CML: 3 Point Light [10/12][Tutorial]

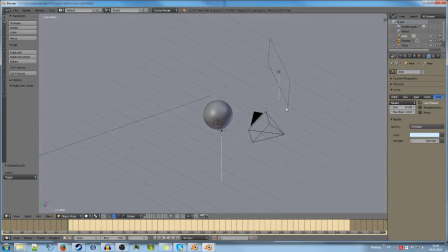(4:16)
And 100 works quite fine for this scene. If it's further away, you need to crank that value a bit more up.
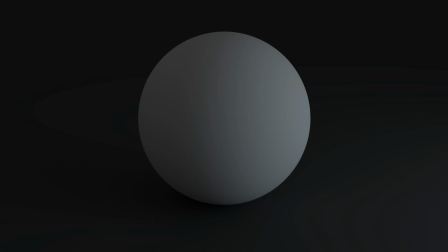(4:24)
But for this, it works quite fine. And this is what the fill light looks on itself, so without the key light. So it is sort of mimicking the environment lighting.
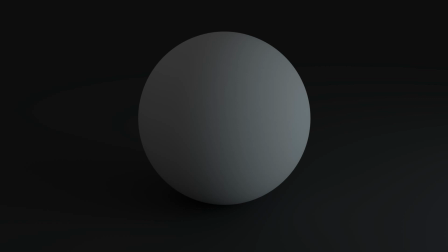(4:39)
But the nice thing is that it doesn't affect the area where the key light is sitting.
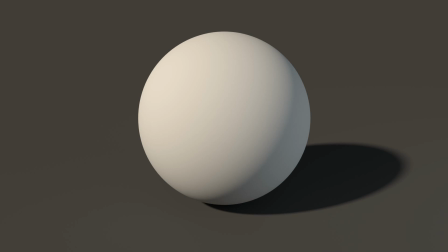(4:46)
So it is making the shadows a bit brighter, making everything not too dark. So yeah, that is the fill light. And this is the combined version of fill light and key light.
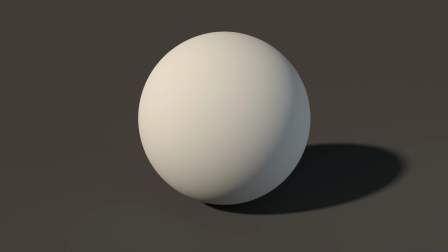(5:05)
And this almost looks Good. You could make a scene using this, no doubt.
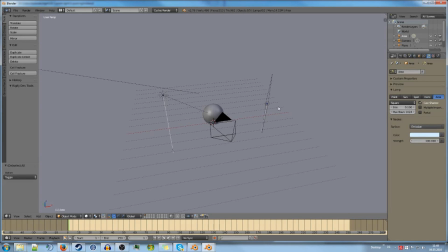(5:13)
But we have another light to add, which is the third one on our list,
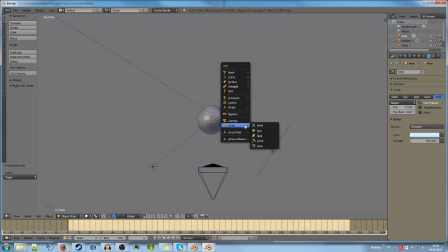(5:19)
and that is the backlight. So let's add a sun lamp for that again.
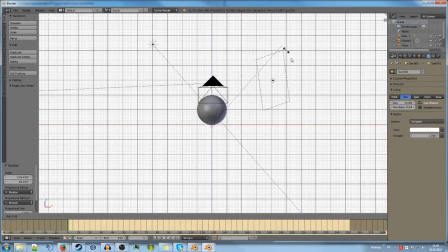(5:30)
Let's see. I want this to be quite aligned with the ground.
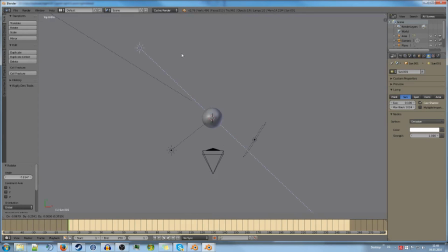(5:44)
And then I want one from the left-hand side on the back and one from the right-hand side from the back. Now we need to crank up the strength a bit. Let's go to 5 roundabout.
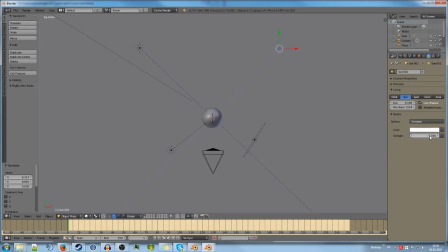(6:02)
You can use more and use a whitish color.
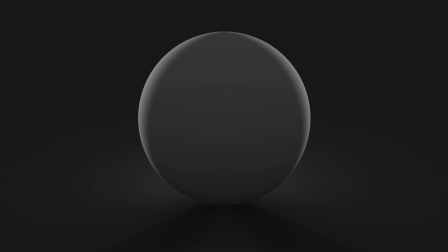(6:06)
So this is what the backlight looks on its own. And this is George's. I don't know, but I just love backlights. They are being used in movies a lot to,
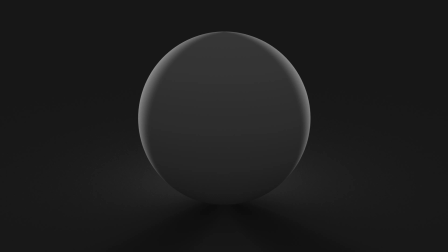(6:20)
well, get the main object and yeah, give it a border in some sort to make it stand more out. And that is really nice because that way, yeah, the focus is really on the main object.
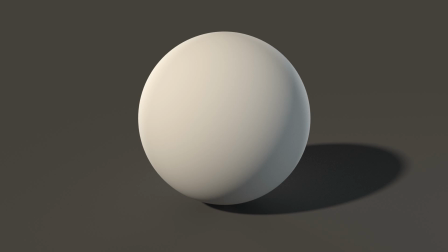(6:37)
So, and this is the combined version. Yeah, you can see it. It is lit, the shadows aren't too dark, and it has a nice border. And those are the three aspects that make this three-point lighting look so good.
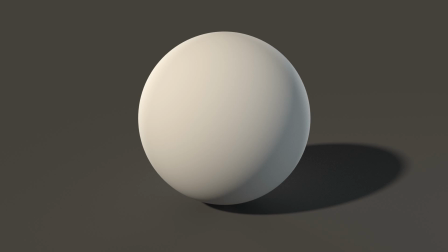(6:55)
Okay, so that is the basic setup. You can go and test this now. But I want to show you some scenes to make you understand how I modify this and how I make this work in some of my scenes.
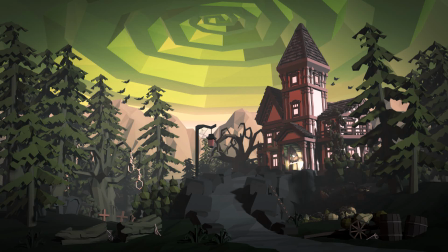(7:14)
Okay. The first one is our Halloween scene, and yeah, I modified all these scenes.
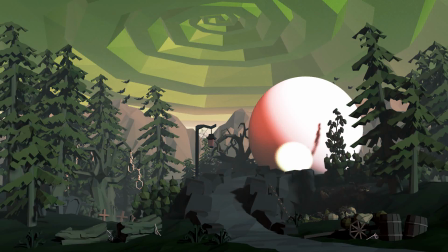(7:22)
So let's replace this house with a sphere, a simple sphere. By the way, you can see the lighting a bit more and from every angle. So this sphere essentially has a key light from the right top.
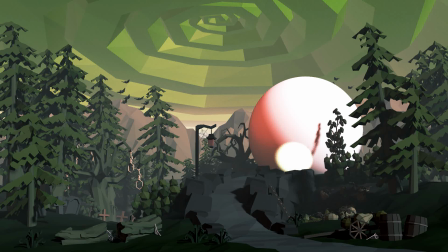(7:41)
And a fill light from the left-hand side. So the key light is whitish because I wanted to just, well, keep the color of the object, and the left-hand side is red to make it stand more out because the scene overall is quite greenish,
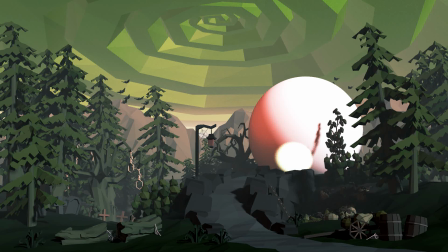(7:59)
and if you have a red spot in there, you obviously want to look at that. So that's color theory again. Also, there's this very, very bright greenish spot down there, which almost looks like a circle.
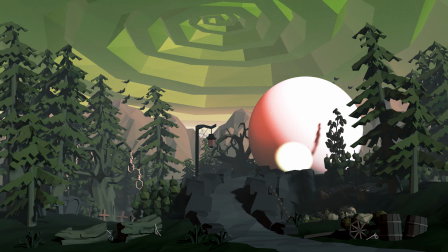(8:14)
That is where the person stands in the scene. So it doesn't apply that well in this one.
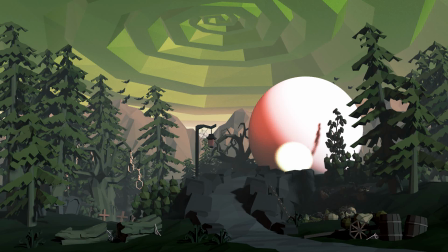(8:21)
But I guess you can see that you can apply the principle of key light and fill light pretty easily.
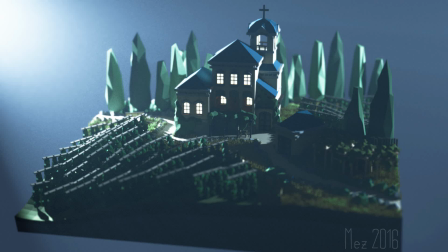(8:30)
Next one on our list is the villa, the Italian villa that I did. And this one actually has just a backlight. It has a very, very slight key light as well, but you don't really notice that.
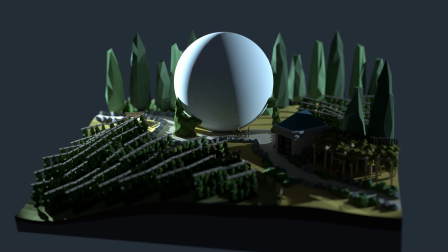(8:48)
And yes, the backlight really makes it feel pretty surreal, like nighttime, moonish kind of
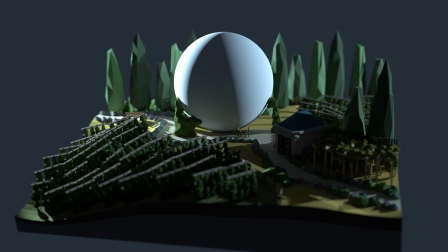(9:00)
lighting. So it is pretty interesting, but not really good for showing off all the detail. You miss a lot because it's too dark at some spots.
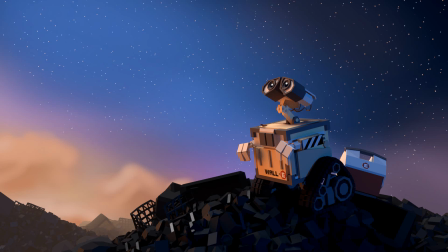(9:13)
Okay, and the last one is our Wally scene, and this is a very, very good example for three-point lighting.
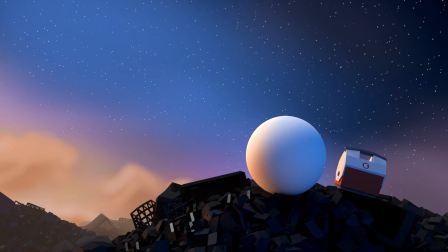(9:21)
Let's replace him, and you can see that the sphere actually has three different lit areas. So these are our three lights. On the right-hand side, you have the fill light, which is bluish.
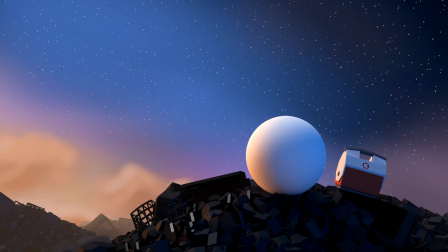(9:36)
Of course, pretty straightforward. On the left-hand side, you have a orangish key light, which mimics the sky in a way. So on the right-hand side, you have quite bluish sky, and on the left-hand side, orangish sky.
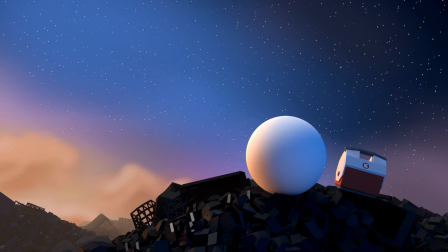(9:53)
So it looks like a reflection on of that, but it actually is a separate light source, of course. And on top, you can see the backlight. This doesn't really look that much like a backlight because it takes up a lot of area on a sphere.
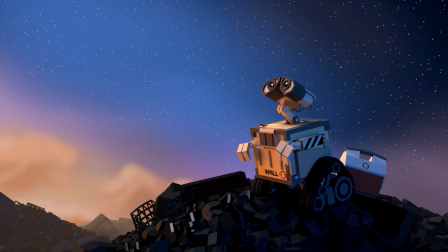(10:12)
But if we go back to Wally, you can see that the top part of a cube, that is the part that is being affected by this, is rather small.
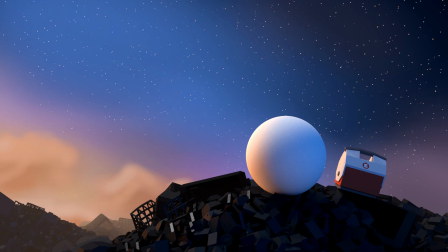(10:22)
So it works fine as a backlight. So this is it about lighting. I hope you learned something, and see you next time where we go over the possibilities to create fog in Blender.